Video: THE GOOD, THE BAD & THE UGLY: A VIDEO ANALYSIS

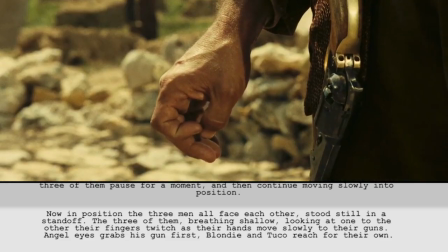The irregular rhythm begins once more, rebuilding the tension.
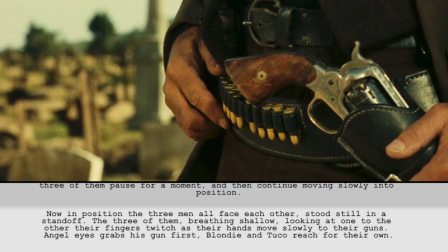The use of low-angle wide shots paired with the shallow depth close-up pulls in the focus to our characters, showing us they're ready for what's to come, and we should be as well.
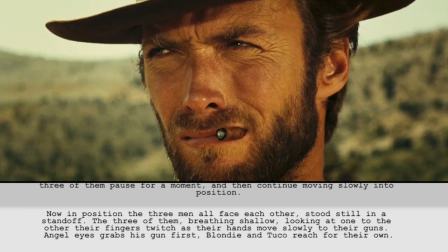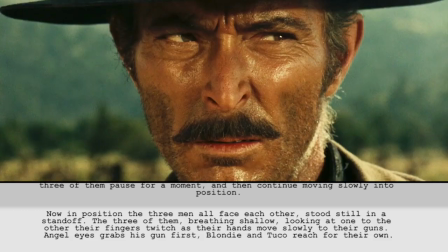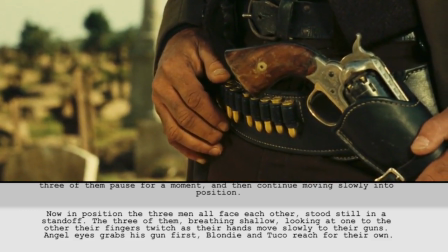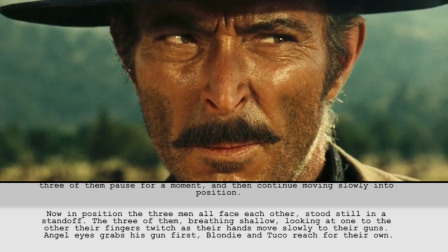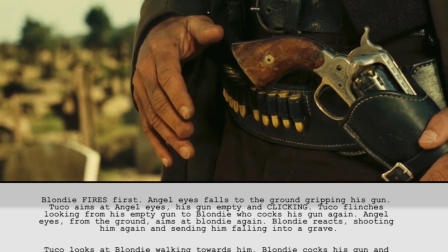A beat is indicated by the progression in score coinciding with the increased pacing of the cuts and tighter framing.
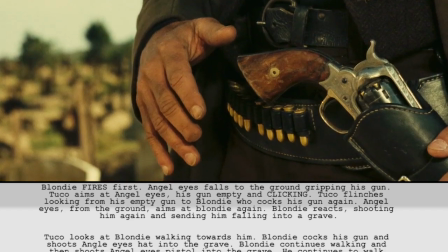This, paired with the creeping of the hand to the gun, pushes the suspense to its climax.
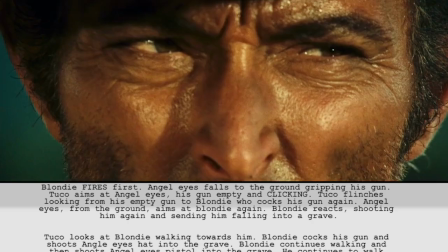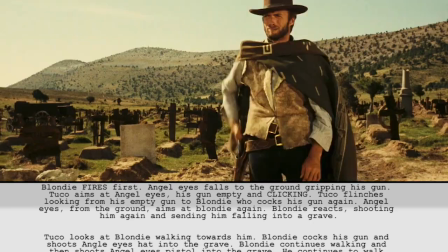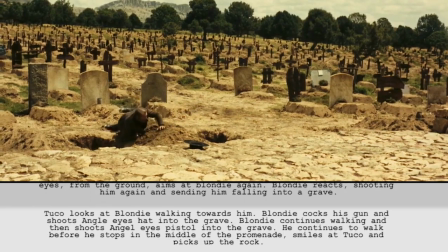The suspense only broken when Blondie shoots first, defeating Angel Eyes.
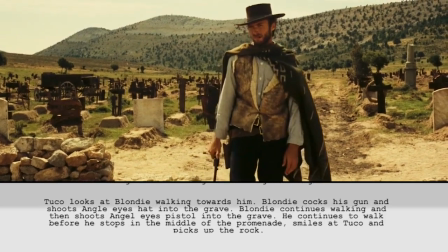The cuts then return to normal, the music breaks, and only the diegetic sounds can be heard, adding real emphasis and drama to the overall climax of the movie.
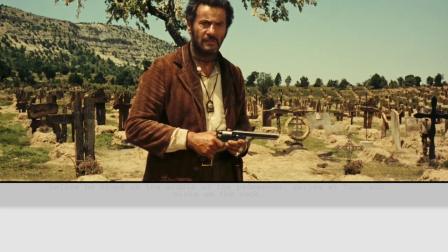A beat is then indicated when Blondie walks over to the middle of the promenade and picks up the rock,
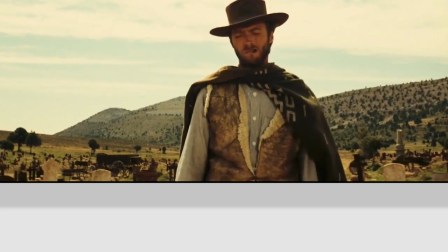progressing the plot out of the final ordeal and into the goal stage. For me, this is a quintessential spaghetti western scene and sequence, and by far my favourite of the movie.
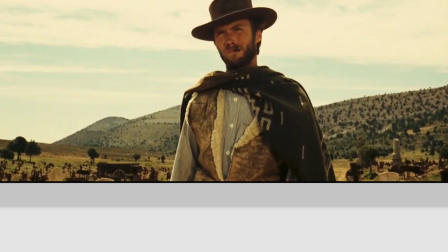Thank you for listening.